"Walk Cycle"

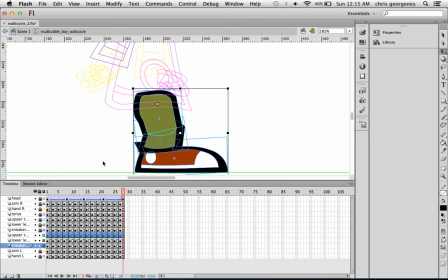[12:40]
And then in the context menu that pops up, click on paste frames. So now we've just pasted the same leg over again, okay?
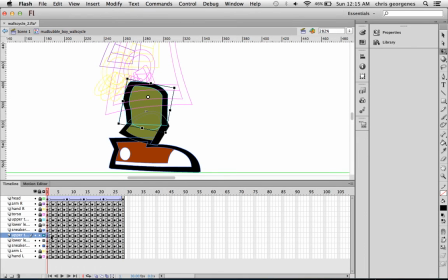[12:50]
Now what we want to do is stagger it so that they're working in opposite movement, okay?
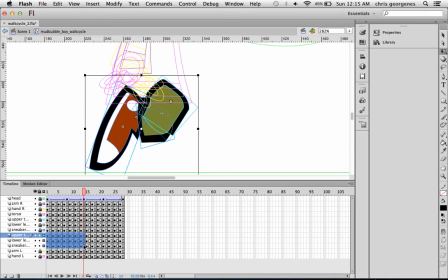[12:56]
So we're going to click and drag and copy this very first half of the animation.
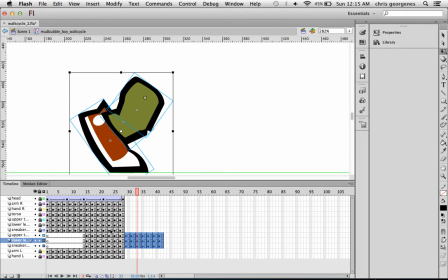[13:03]
And I'm going to click and drag it and place it at the end. And now let's get rid of...
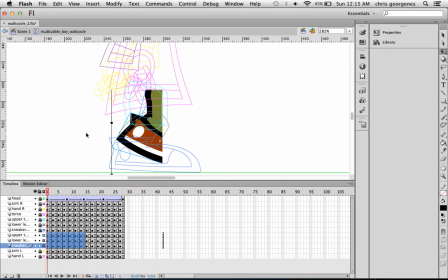[13:10]
I want to go to remove frames and get rid of those blank frames.
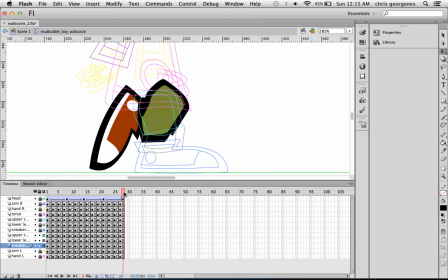[13:15]
So now what we've done is essentially staggered the walk itself.
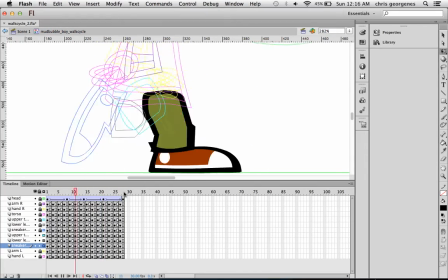[13:20]
So you can see how that was so easy to work with right there to create that second leg.
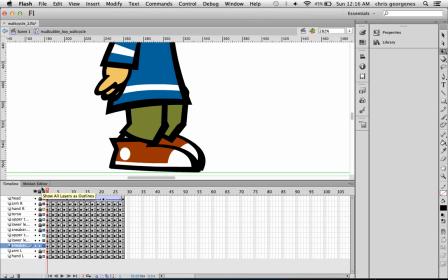[13:27]
So now I want to just make sure we're almost there. We want to align that second leg a little bit, right?
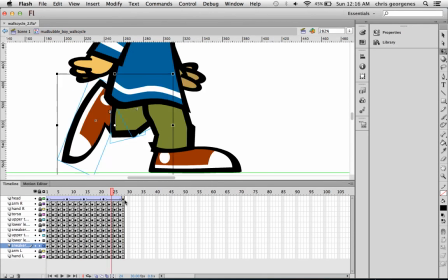[13:35]
You could leave it as is, but the feet are very close together. We want to create a little sense of space between the feet and the legs.
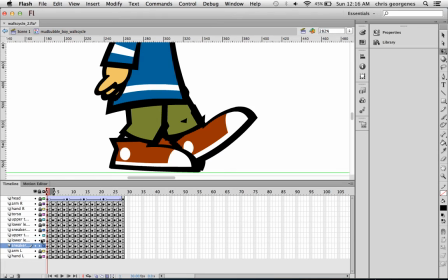[13:43]
So what I'm going to do is turn on Edit Multiple Frames. All my other layers are locked except for the second leg that we just pasted.
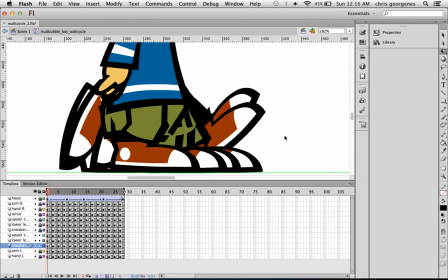[13:51]
Expand out these brackets. I'm going to click on the stage to kind of focus it and then do a Command A to select everything. I'm going to pull everything back a little bit. I might even scale everything down just a hair.
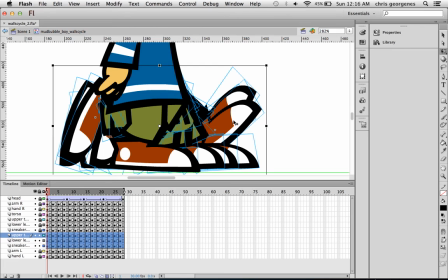[14:09]
And then using the arrow keys, bump it up a little bit. Now, while we're still in edit from multiple frame mode, I'm going to select by clicking on all these symbols here.
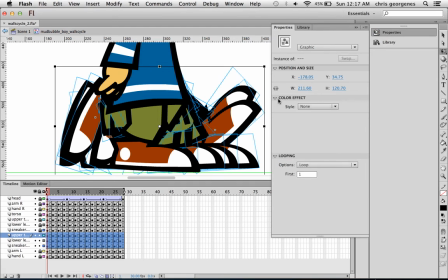[14:22]
Go to properties, go to color effect, and then select brightness. Drop the brightness down just a little bit. You can see it just applies a slight darkness to all those frames and all those symbols.
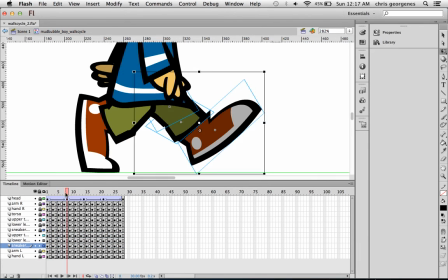[14:39]
And now we can turn off Edit Multiple Frames. And what that darkness does is it just kind of pushes that leg back a little bit into the background.
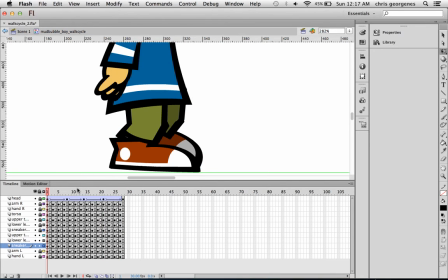[14:47]
Just a little bit.
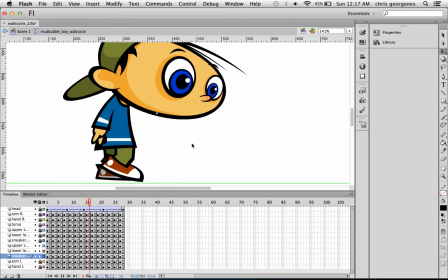[14:53]
And so that's how I create normally a typical walk cycle using symbols and keyframes.
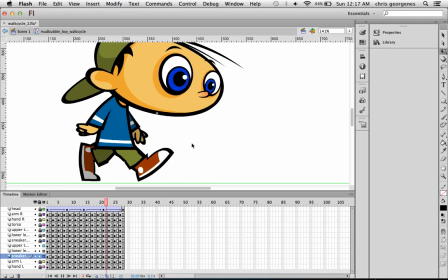[14:59]
You could elect to motion tween this It's totally up to you. The rest of the animation was done the same way by just rocking the arms back and forth and the head, just to keep everything moving.
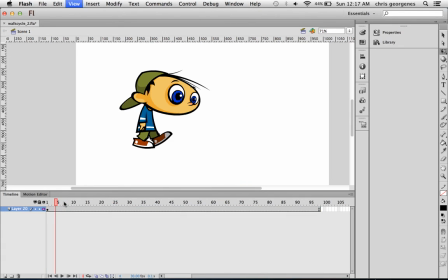[15:12]
Now, back on the main stage, pan and zoom out a little bit, and I'm going to hide my rulers since I don't need them.
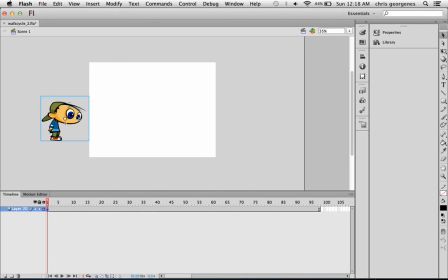[15:20]
If I want to have this character walk across the stage, all I have to do is position him in the first keyframe off the stage, and let's create a keyframe at the very last frame. I'm going to hold down the shift key and drag him across, which will constrain him along that axis.
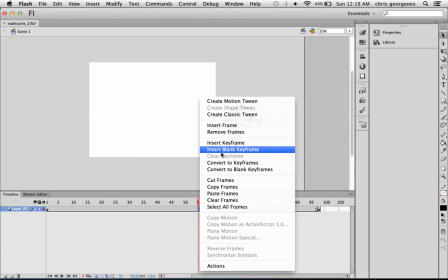[15:38]
And then anywhere in between those two keyframes, I'm going to right click over the frames and just say create classic tween.
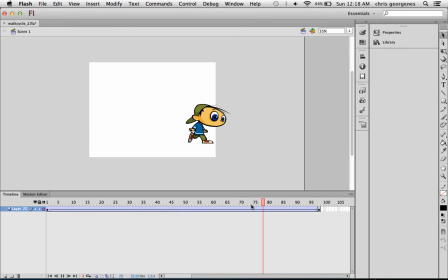[15:46]
And now we can play back our animation. So now at this point, we've created a walk cycle.
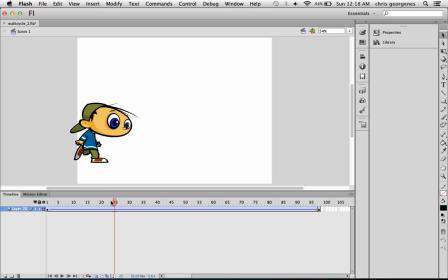[15:54]
We've animated the character walking across the screen. The one problem to be that worth noting here is you can see that he's animated on every other frame. On the main timeline with the motion tween is animated on every single frame, which means that there's always a couple of frames where you can see his feet sliding.
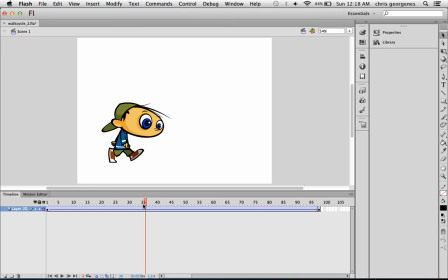[16:13]
The only way to combat this, well, not the only way, there's a couple of ways to avoid this happening, is to animate the character literally taking a step and then another step and then another step and have it literally walking across as opposed to walking in place.
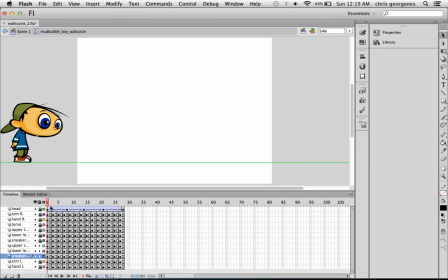[16:27]
But if you didn't want to do that, if you like this method, you could also just animate on every single frame so that there's always movement on every single frame.
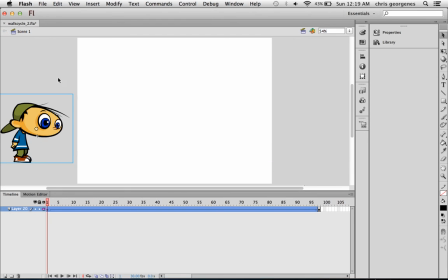[16:35]
There's not two frames where the character's not moving at all. But for something like this, it's good enough.